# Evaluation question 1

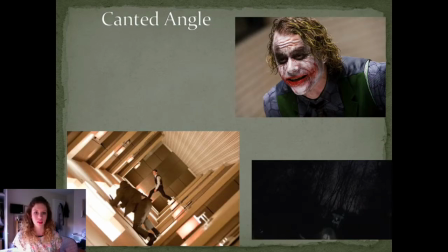(0:00)
Evaluation question 1, canted angle. This is a scene from Inception where two characters are fighting whilst gravity is shifting. Therefore, a canted angle is appropriate because it makes the audience feel the disorientation and it's hard to keep up with what's happening. This is a character from Batman who is deranged and mentally unstable.
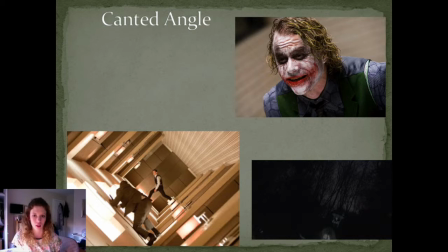(0:20)
Therefore, this canted angle again adds disorientation and makes the audience empathise to what the character is feeling. This is a scene from our trailer where a character is being dragged away from the camera against her will. It makes it seem as though she's dropped the camera in a panic.
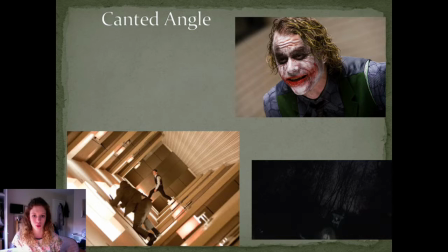(0:36)
The character will also be feeling disorientated, and so we wanted the audience to feel it too, as they do when they watch Batman and Inception. We created the shot by placing the camera on the floor and wedging it up with a rock or a stone nearby.
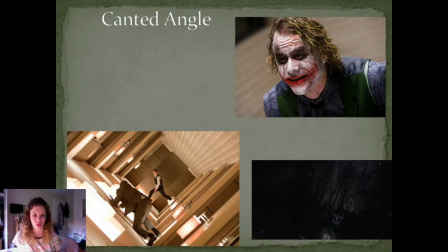(0:51)
This camera angle is also something different to the trailer, and it will make it more interesting to the audience. A different camera angle will make the disorientated effect feel more real, and so will have a better effect.
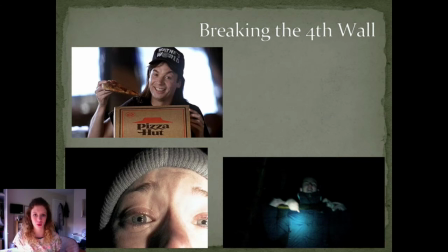(1:06)
Breaking the fourth wall. This is an example from the Blair Witch Project of a character breaking the fourth wall. This is done to create an intense and personal scene which evokes a lot of emotion. This is a scene from Wayne's World in which he breaks the fourth wall in a binary opposite way to the Blair Witch Project.
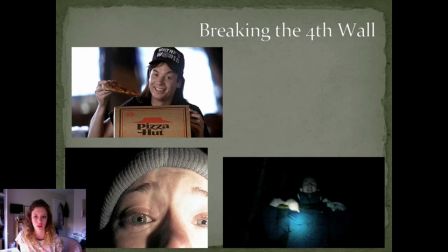(1:25)
It's been used in a comedic sense to make the audience feel like they are in on a joke. In our trailer, however, we wanted to mix the two emotions together. We wanted to make the scene intense and frenzied in the sense that the character has been taken and the audience feel panic.
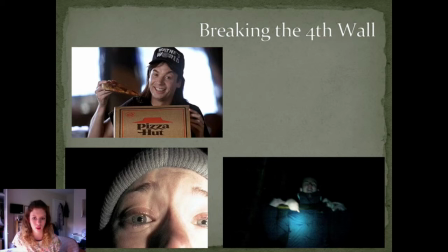(1:43)
However, we didn't want to make it as emotional or as intense as the Blair Witch Project. We also wanted the audience to feel like they are in on it too. So when the character looks at the camera, it suggests that the character is looking at the audience for help.
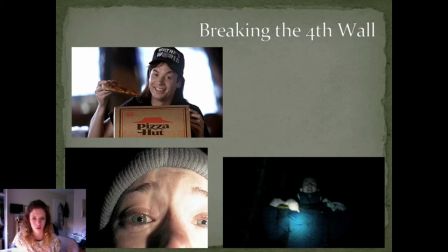(2:00)
This keeps their attention and evokes emotion without being too intense. Whilst using the handheld camera, we ran over to where Connor was being taken and looked at it straight on as opposed to a side shot. This made it easier for him to look at the camera whilst he was acting. This is a point of view shot.
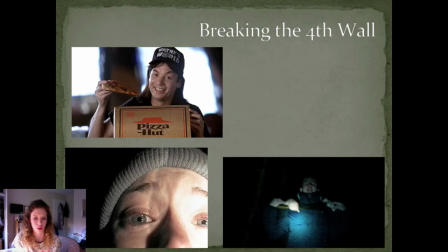(2:20)
We did this shot because the scene draws the audience in further as they now feel involved in the trailer as one of the teenagers. The effect this has is that it makes them emotionally involved in the trailer. Now the audience will remember it more. Wide shot.
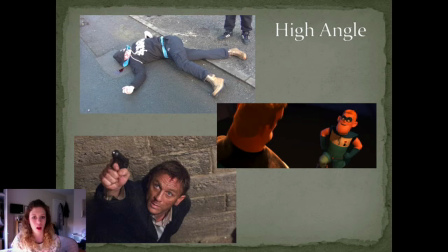(2:38)
This is a high angle shot from James Bond. The main character is chasing the villain up the flight of stairs, and so a high angle shot has been used as a point of view shot to look down on him. This makes him look submissive, as if the villain character has the upper hand.
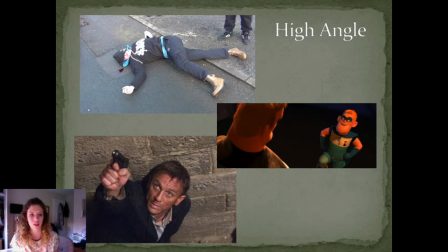(2:54)
In the scene from The Incredibles, this is a high angle over the shoulder shot of a small boy. The man in the foreground is looking down on him disapprovingly, and the boy is being submissive. The angle exaggerates how small he both is in physical size and social standing.
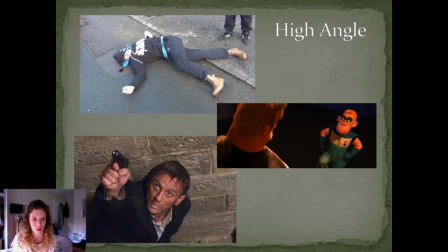(3:11)
In our trailer, the high angle shot makes the villain submissive to the teenagers and makes the teenagers seem more powerful. It symbolises the effect that the teenagers have when they don't think about the consequences of their actions. We decided to include this shot in our trailer because we felt like it was an important
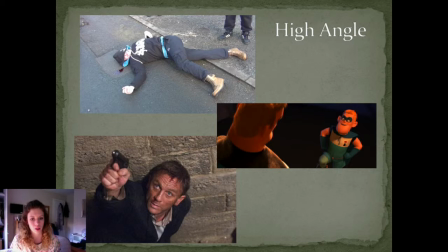(3:28)
message to portray about when teenagers don't think about the responsibilities of their actions. The effect this has that in James Bond and The Incredibles, the high angle shot is used to make the character seem submissive, and especially in James Bond, it's almost a point of view shot if he was breaking the fourth wall.
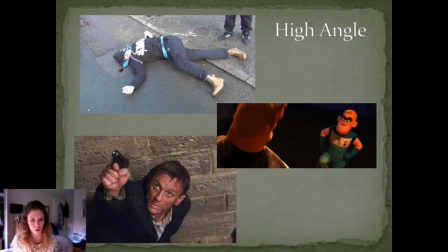(3:47)
In our trailer, we have used this point of view shot because we felt like the audience would feel more involved and emotionally connected to the incident rather than the camera was looking at another one of the teenagers. Close up.